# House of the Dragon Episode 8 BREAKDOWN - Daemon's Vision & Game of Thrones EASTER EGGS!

Why would they want to keep fighting for the blacks when they receive this treatment? We cut to Rhaenyra on Driftmark.
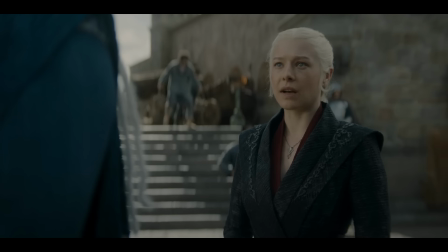Corlys mentions Dreamfire, and Rhaenyra says, Helena, she does not ride.
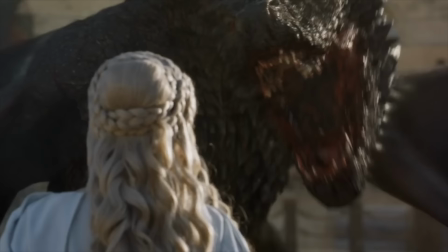She has no taste for it. Now that's actually a huge difference from Fire and Blood. In the book, Helena was a dragon rider from an early age, and according to George R.R.
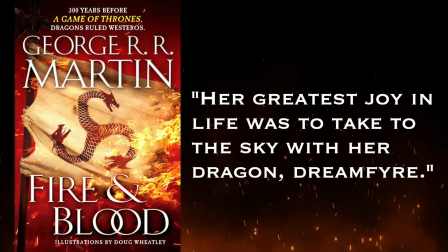Martin, her greatest joy in life is to take to the skies on her dragon, Dreamfire. Show Helena and Book Helena are pretty different.
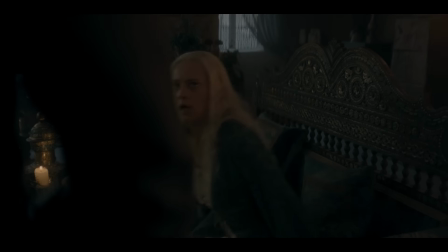Even George R.R. Martin said it. So my guess is that they changed this aspect so Aemond would seem more cruel when he asked her to fly.
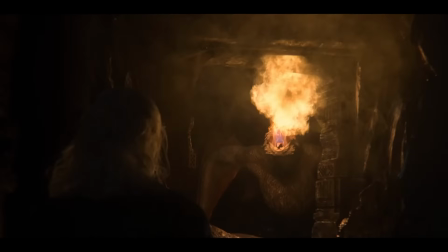Also, quick history lesson on Dreamfire.
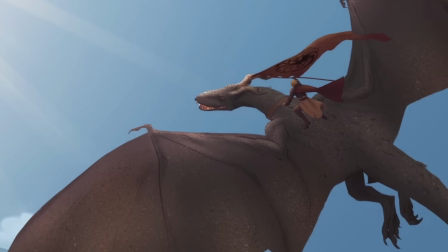She hatched during the reign of Aegon the Conqueror and was actually ridden by Rhaena Targaryen, Aegon the Conqueror's daughter, prior to Helena.
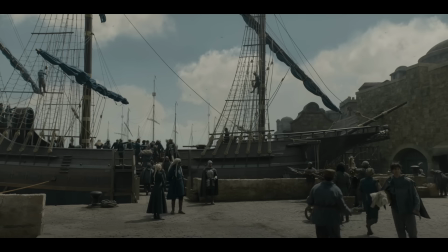Corlys says, I've given her a new name. Queen who never was. Aw, they're so cute.
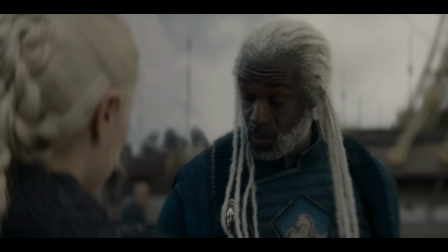I know, it's adorable, but I will say this line, what I do now, I do for her.
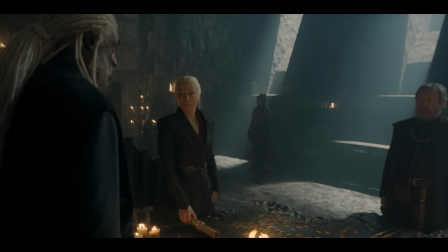Troubles me. Corlys is basically saying that he has no real loyalty to Rhaenyra, and while it's heartwarming that he's honoring his wife, it's a bit sketchy because Rhaenys and Rhaenyra did not have the best relationship. They worked together at the end, but it was despite their bad blood.
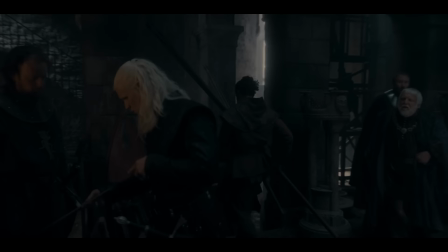We cut to Harrenhal, and for the first time, it actually looks like a functioning castle. Daemon had a spiritual journey this season, and it's reflected in the castle itself.
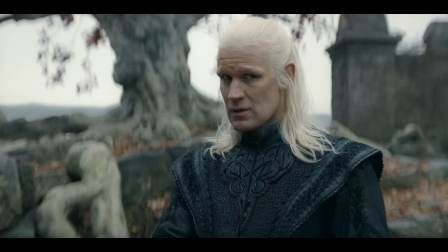It stood near empty for the majority of the season, and it was only once Daemon learned to let go of his ego that it actually filled with other people.
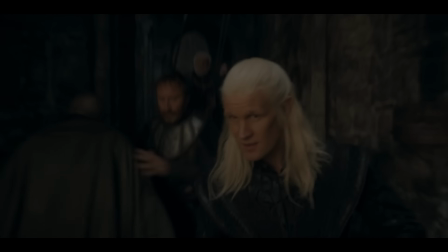Daemon says, Lannister hesitates. I aim to march on King's Landing before he can catch me.
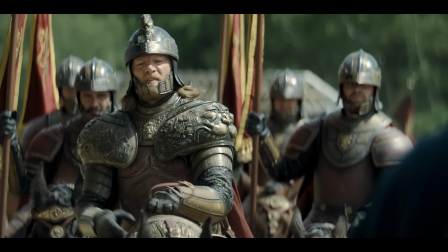A reference to Jason Lannister's army stationed at Crackclaw. Lord Broom tries to tempt Daemon in the Godswood, which is very symbolic given what Alice Rivers shows him, but we'll get into that later in the video. I was happier before
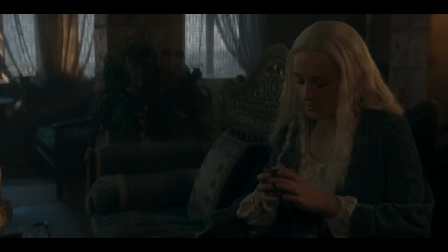I was queen. Back in the Red Keep, Helena confesses, And I love how sad Alicent looks for her.
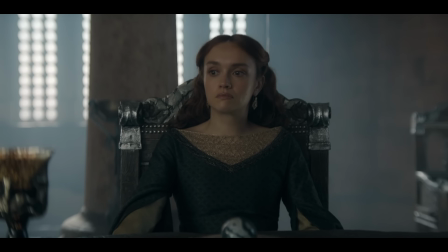She understands. She was happier before she was queen too. We rarely see Alicent happy in this series, but when she smiled the most was prior to her marriage.
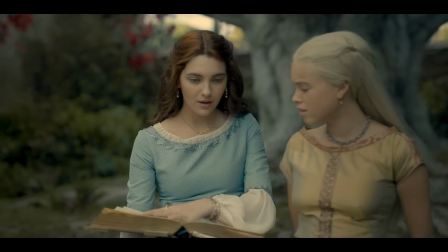When she's with Rhaenyra in those first few episodes, it's almost hard to remember that it's her. But as soon as they announce her marriage to Viserys, she starts looking sullen. Also, notice that Alicent is wearing blue. Last week I mentioned that ever since she's been married, she's only worn colors to represent the house she was supporting. Red and black for Targaryen, and then green for the Hightowers. But before she was forced into the political game, she almost always wore blue.
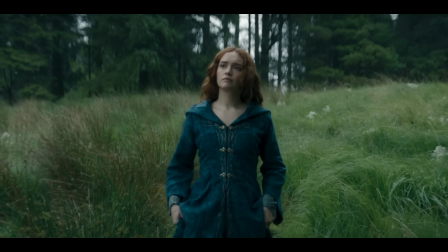Blue reappearing in her wardrobe now is a sign that she is regaining her autonomy. Aemond comes looking for Helaena, and she says, "I won't burn anyone."
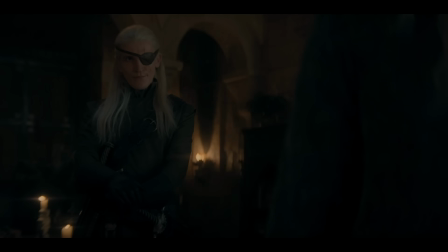Implying that she knows what Aemond did to Aegon. When Aemond grabs Helaena, notice that he says, "They have defiled our birthright."
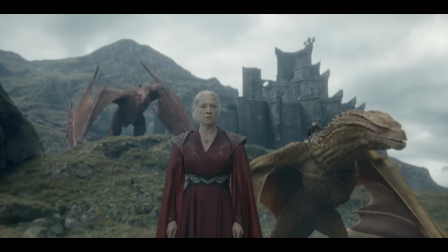It's not even that Rhaenyra now has more dragons and might take the throne. It's that there are bastard dragon riders.
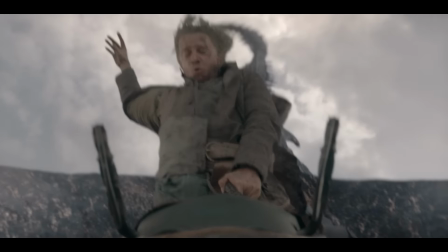Jacaerys worries about his own place as a bastard now that there are bastard dragon riders, but in reality, their existence threatens everyone.
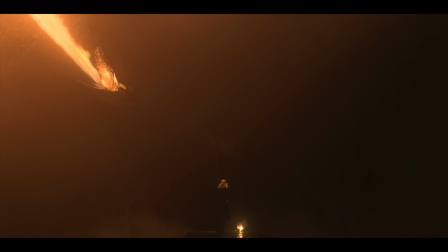The Targaryens justify their rule by claiming that they're closer to gods than men. It's their own version of divine right.
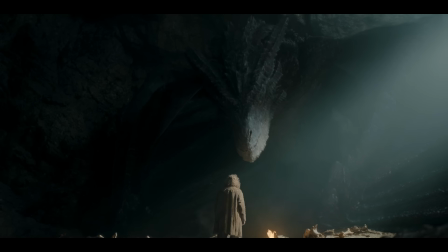But if any Targaryen at any station can become a dragon rider, well, then why should they rule?
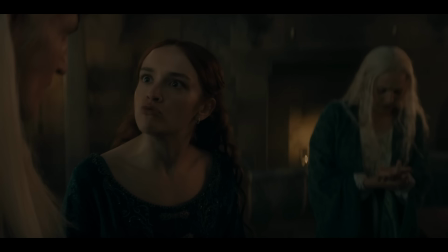Alicent says, "You wish to rule the Seven Kingdoms, but you rain ruin and death upon its small folk when you've been insulted." Which echoes what the sex worker warned against earlier this season.
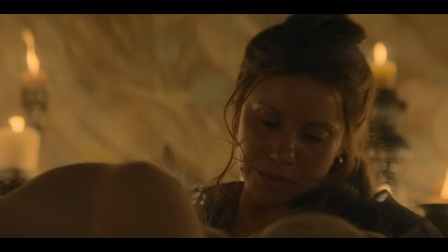"I would remind you only that when princes lose their temper, it is often others who suffer. The small folk."
She also says, "And now you seek to corrupt your sister. Of all our line, the gentlest and most deserving." So why is Helaena so much nicer than the rest of them? Well, because she was never roped into the political game the way her brothers were.
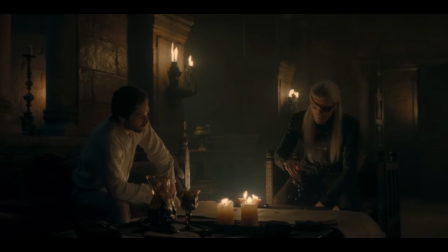She was used as a pawn, but she was never plotting or scheming like the rest of her family, and it allowed her to retain a kind heart.
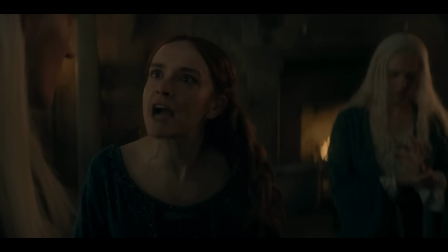Then there's this exchange.
"And who will she be if her mind is broken?" "It is no longer our rule that is threatened.
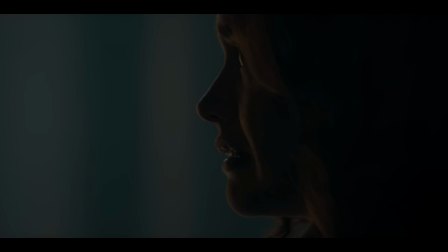Very lives, would you not have us prevail?" "Not like this."
Which hints to Alicent agreeing for Aegon to die at the end of the episode.
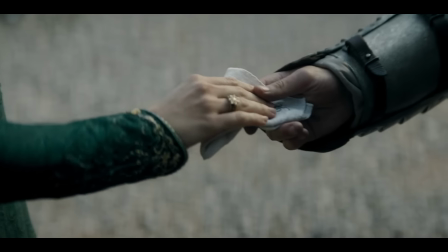We cut to Criston Cole, holding the handkerchief that Alicent gave him when he first set out to battle. When Gawain tries to call out his affair, Cole says, "She saved my life. Twice." Now this is a reference to the first season.
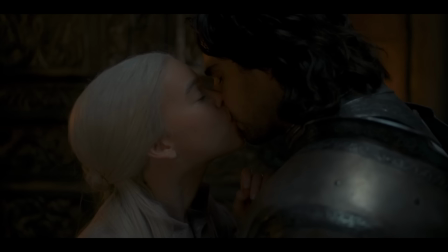The first time she spared his life is when she allowed him to serve despite sleeping with Rhaenyra, and the second time she stopped him from suicide after he killed Joffrey.
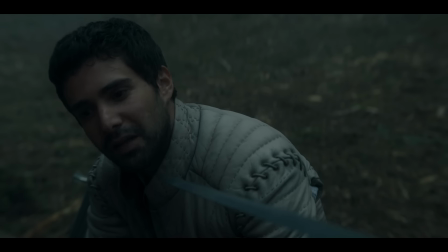He also says, "Since then she has been the beacon I follow." A reference to the Hightower crest. Now notice what Cole says here.
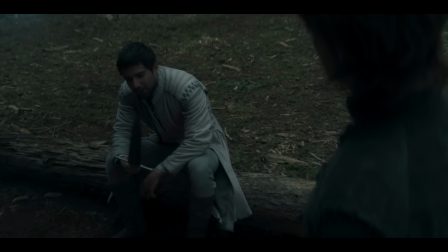"Or rather my philosophy was this, to protect the righteous and dispense justice on the rest.
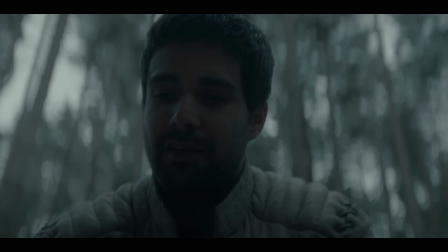The dragons dance, and men are like dust under their feet."
Now that he's seen the dragons fight, he regrets his part in the war.
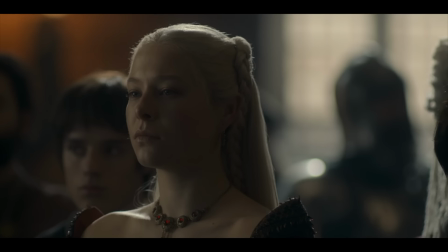And let's be clear, he had a part in the war long before he ever went to battle. He drove the wedge between Rhaenyra and Alicent by acting as an echo chamber for Alicent's own hate.
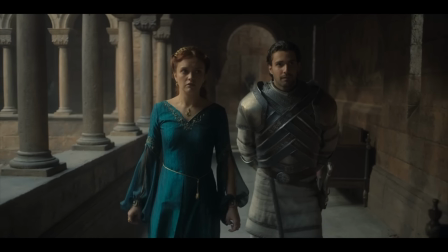"The Princess Rhaenyra is brazen and relentless. A spider who stings and sucks her prey dry."
And he drove their children apart by favoring Aemond and Aegon. His justification was that Rhaenyra was unhonorable and therefore she deserved to be punished. She deserved justice. That would be hypocrisy.
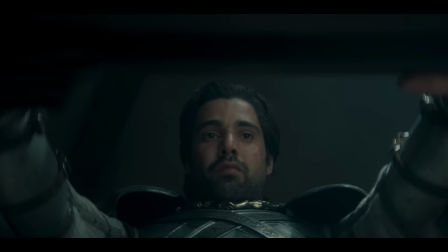But in driving this wedge, he put his own moral code and need for honor above the actual lives that would be lost in war.
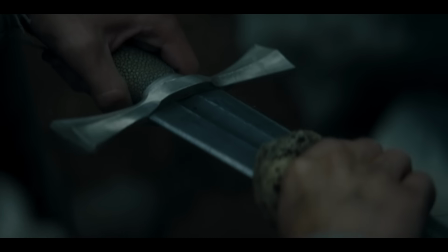And to highlight his point, he cleans his sword, a superficial way of reclaiming his honor and purity.
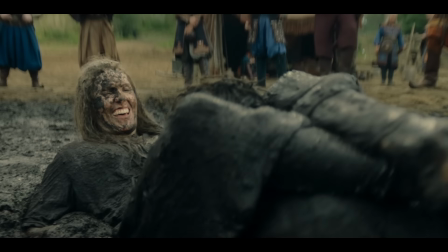Meanwhile, in Tyrosh, Lord Tyland is on the side quest of a lifetime. And I think side quests are just a Lannister thing.
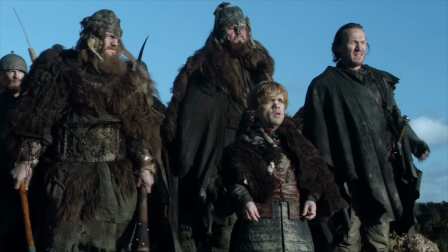I couldn't help but think of like Tyrion becoming friends with the Mountain Clans in season one.
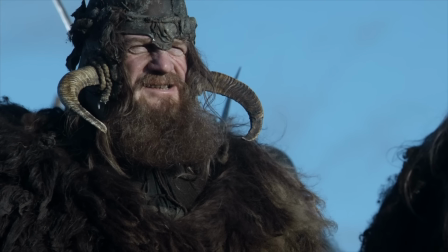"If the Half-Man betrays us, Shaga, son of Dolph, will cut off his manhood."
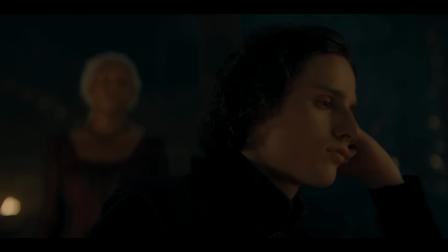"And feed it to the goats, yes."
We cut back to Dragonstone. So I love the details of Baela's costuming.
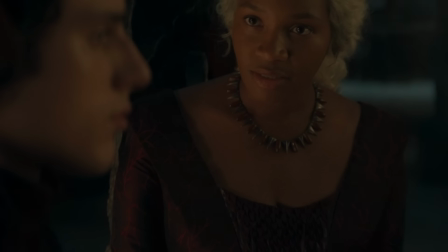Her necklace looks like dragon teeth with blood, and at the center of her dress, it's patterned to look like scales.
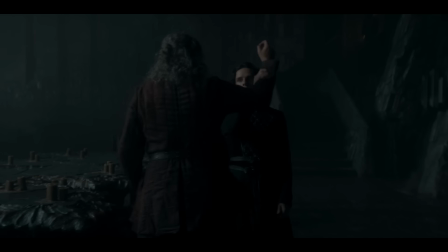It's really interesting that both Aemond and Jace have the same issue with the bastards. They find them insulting.
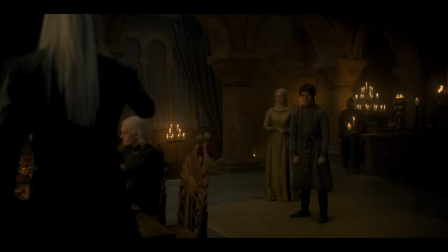And Aemond always found bastards insulting, Jace included.
"Let us drain our cups to these three strong boys."
So it's weird to see Jace in Aemond's shoes, but it highlights that fundamentally all of the Targaryens feel entitled.
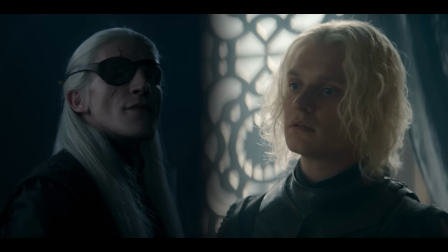While Aemond and Aegon are more visibly spoiled, it is a trait with all the royal children. Jace thinks that he is better than bastards, even though he is also a bastard.
"It's a sacred inheritance of which you know nothing."
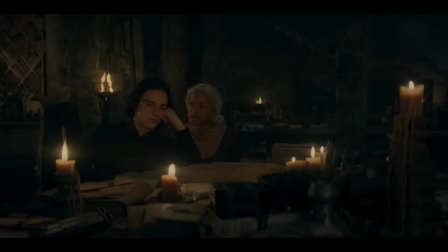And Baela is quick to say that she is not common.
"Then that does not make me common. Or you."
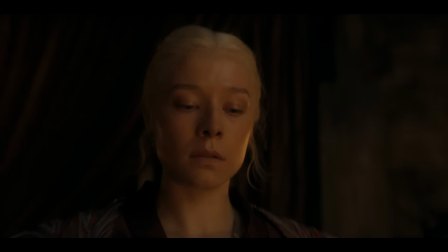The Blacks say that they want to win this war for the common people, but they fundamentally think that they are still better than the common people. At dinner, Alf sits at one of the heads of the table, a seat typically reserved for a matriarch and patriarch.
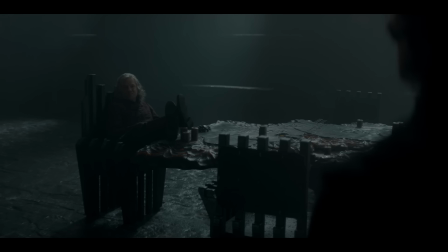It's a subtle show of self-aggrandizement. Also, notice how formally Rhaenyra is dressed.
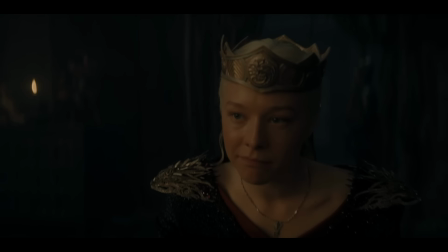She has dragon pauldrons and is even wearing her crown. She is using her clothing to symbolize her status to the bastard riders.
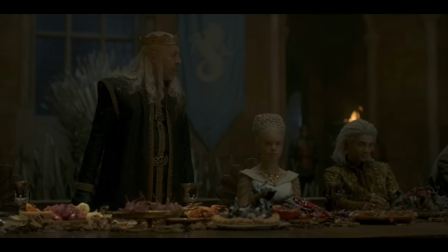I also love the addition of the animal bones and full birds on the table. For the season one wedding feast, the set designer said, "It's pretty gruesome, but I wanted to show the savagery of these characters and these people once they've had a few drinks. And they're doing the same thing here. The upper class think of themselves as different from the lower class, but truly, they are just as carnal as the rest of them.
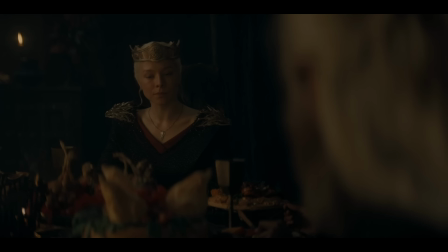The disparity between them is further highlighted when Rhaenyra suggests attacking strongholds.
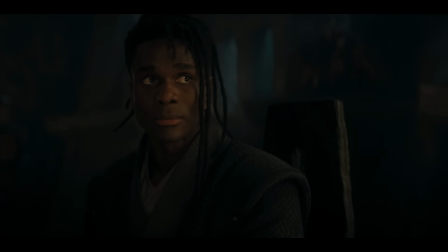The strongholds of the usurper, Old Town and Lannisport, and their armies, all must be subdued.
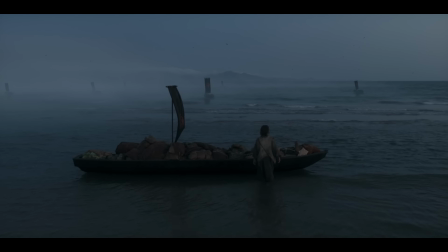The people who will die in these attacks are common folk, the very people she has sworn to protect, and the very people who are now sharing her table.
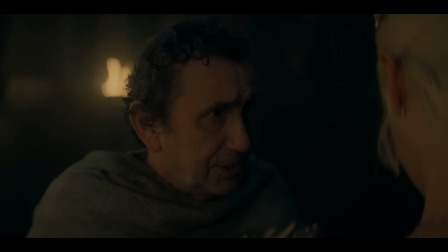Then they get a message from Harrenhal. Daemon has raised his army, but Sir Simon fears treachery. And I love this little petulant head toss that Rhaenyra does when she finds out. It's almost like a teenager, which makes sense because she was a teenager when their relationship started.
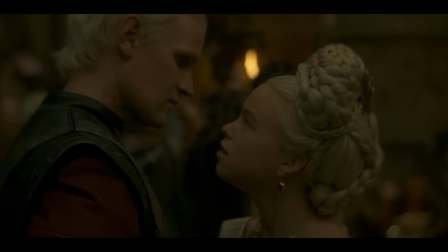In some ways, she's still stuck at that age when she is with Daemon. We cut back to Harrenhal, and man, I was right.
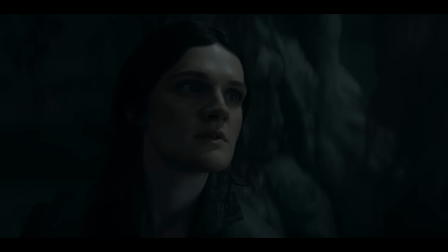Alice was working with the Children of the Forest.
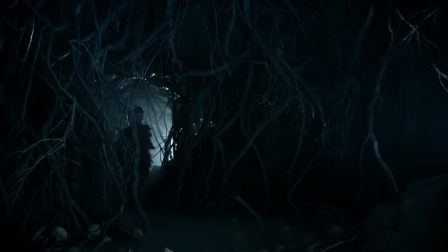I also think this implies that there is a hideout for the Children of the Forest beneath Harrenhal,
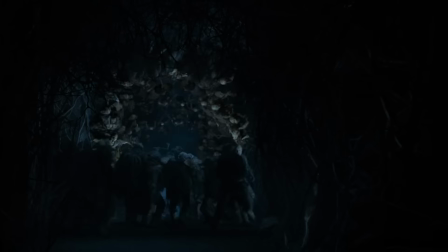which means maybe they didn't go extinct in season 6 when Leaf blew up the cave. Daemon touches the tree. Ew, why does it look like it's bleeding? Well, weirwood trees have this really dark red sap.
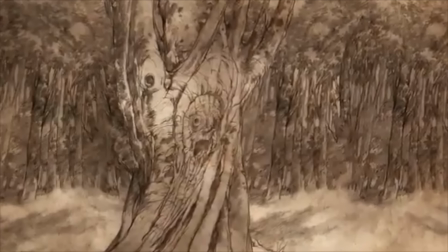Centuries ago, the Children of the Forest carved faces into these heart trees.
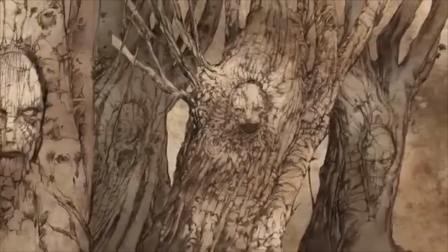Because weirwood is such a long-lasting tree, these carvings lasted, and now the sap oozes out around these cuts.
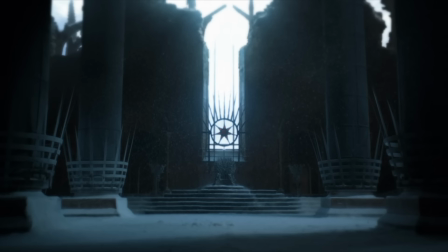Also, in Game of Thrones, we learned that these trees hold memories of both the future and the past, which is why Daemon has this vision.
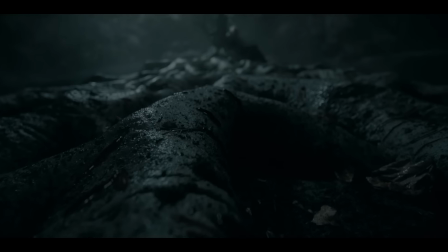In this vision, Daemon sees the three-eyed raven from Game of Thrones, but he's much, much younger here.
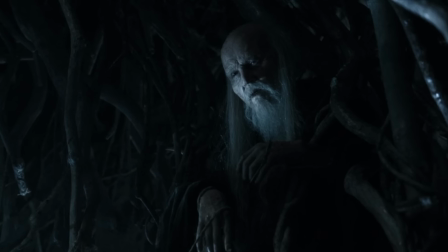Still in the same chair, though. In Game of Thrones, we never learned his real name, but in the books, his original name was Brendan Rivers, a Targaryen bastard.
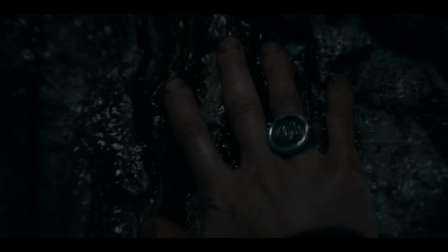I also think that his port wine stain symbolized that he is touched by the red sap of the weirwood.